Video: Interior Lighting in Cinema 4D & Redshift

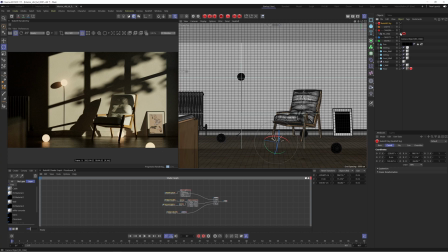[3:54]
There's not much warmth and it just feels like it's lacking something So let's start to dial in a few values which I use to just help to elevate the lighting and take it to the next level So we're gonna dive into our redshift sky and Sun settings And one of the first things I like to do is play with the red and
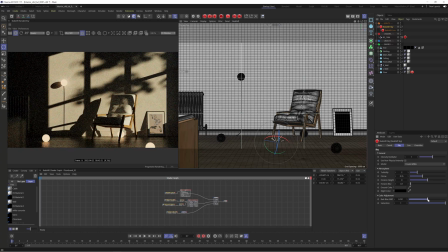[4:10]
blue shift So this is actually going to obviously kind of change the coolness and the warmth of the image And I like to just dial in a little bit of warmth So in this case, I'm going to go for something like 0.2 And you can see that's already helped to make it feel a lot cozier It gives you much more of like a sunset or sunrise kind of vibe And yeah,
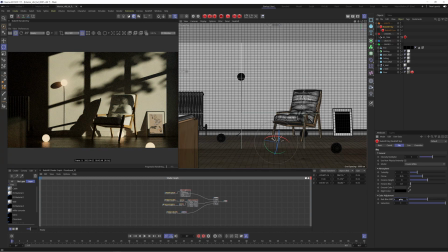[4:29]
like I said, just kind of helps to add a bit more of a mood to the piece So that's it by default just a little bit of warmth and that helps to completely change it so already we've started dialing in a little bit more detail but there's obviously more we can do to this you have your turbidity setting here which if we cranked all the way up is actually going to kind of make it much more
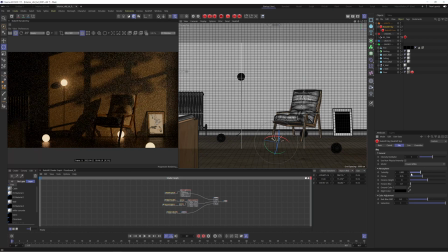[4:48]
diffused and take some of those highlights out so we don't really want to do that but i will maybe set it to like 2.5 just to kind of
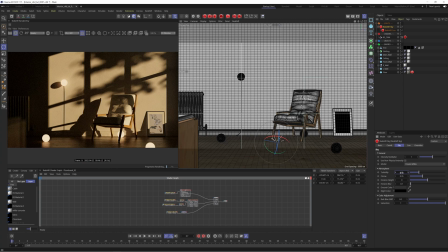[4:55]
help even out ever so slightly it's just a very tiny thing there so the main thing we want to do to the scene right now is brighten it up you can see it's very dark in the areas that aren't illuminated by the the sun so we kind of want to brighten the stuff
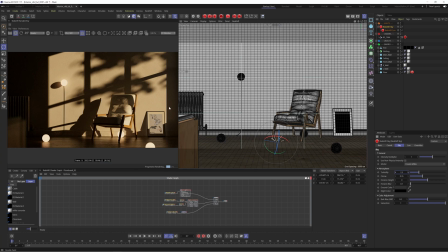[5:09]
and just make it feel a bit lighter and a bit more like a daylight kind of feel so there's a few approaches to this what i was doing previously is i was going to our red shift sun go into details contribution and then bumping up the global illumination now you can see if
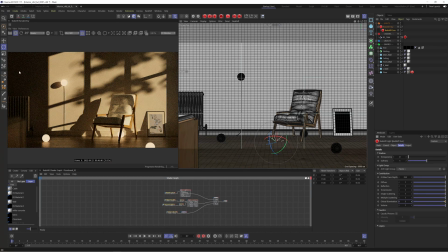[5:25]
i just increase this to something like three it's going to already boost up those dark areas and that's because it's giving you more GI bounces so essentially the light is bouncing around more in your scene and having to lift those darker areas. The problem with this is that it does take quite a while for cinema to calculate these additional GI bounces so
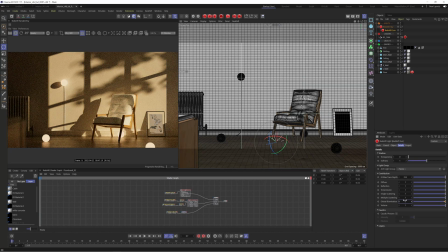[5:44]
if you crank this up to something like six it is going to give you a much lighter feel but it's going to take ages for cinema to render it so you're gonna have to pump in some crazy samples to get a clean result and it's just gonna take ages to render so it isn't really a efficient
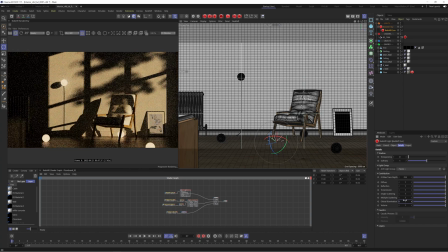[5:58]
method of kind of brightening your scene so what I'm actually going to do is bump this down to one and just leave the redshift sky and sun as it is what we're actually going to do is use another redshift light which is going to help to give us those additional gi bounces without
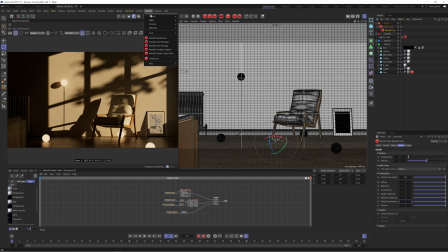[6:14]
the crazy render time so what we're going to do is go up to the redshift menu go to lights and we're going to grab something called a portal light now I'm just going to pause the render and Maybe let's take a screenshot of what it looks like currently.
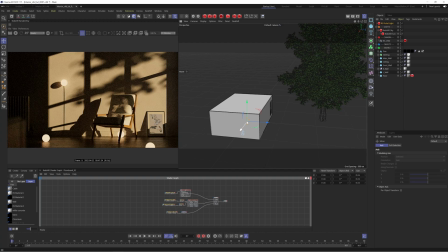[6:27]
I'm going to dive out of the camera and we're going to get this portal light, which just looks like an area light.
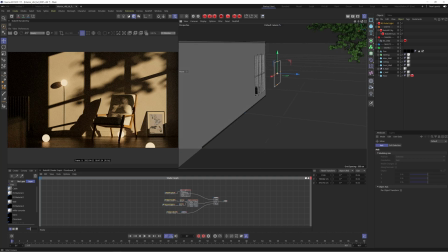[6:33]
And what we want to do to make this work is just position it in the main source where your lighting is coming from.
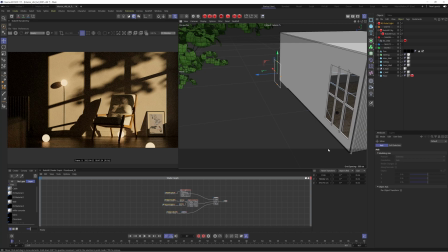[6:39]
So in this case, it's going to be in this window area here.
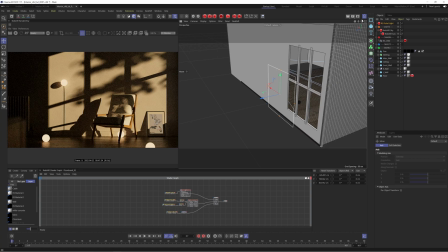[6:42]
So how this portal light works is that it gives you additional GI bounces without cinema actually having to calculate them. I can't tell you the ins and outs of how that works. I'm sure it's in the redshift documentation, but all I know is that it basically replicates what we were doing in the redshift sun But it won't take as long to render
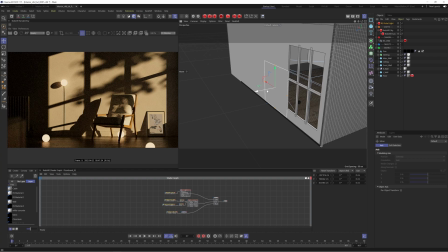[6:59]
and it won't be anywhere near as noisy So what we're going to do is just position this near the window near where
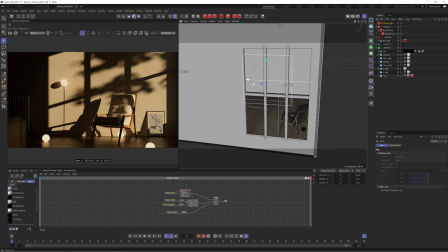[7:05]
our main light source is coming from We want it to fill the whole area. So let's just scale this up by pressing T on the keyboard and just moving this into place
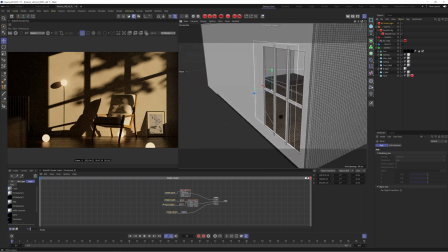[7:17]
let's just scale this up scale it up and down and just make sure it really fills that gap there
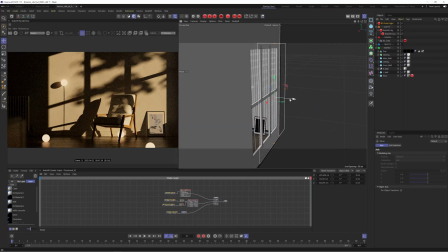[7:25]
okay cool that looks pretty good and we want to get it as close as we can without it intersecting inside our scene so somewhere around
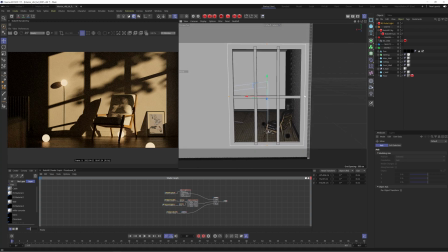[7:31]
there looks pretty good again just making sure it's fit in the space it looks like it is so that's all good so if we go back to our
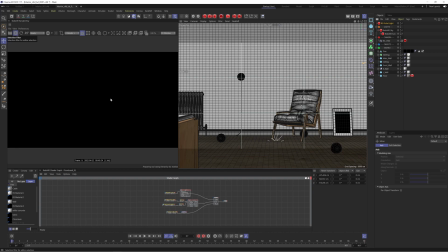[7:38]
camera and press play let's have a look at the result we're getting and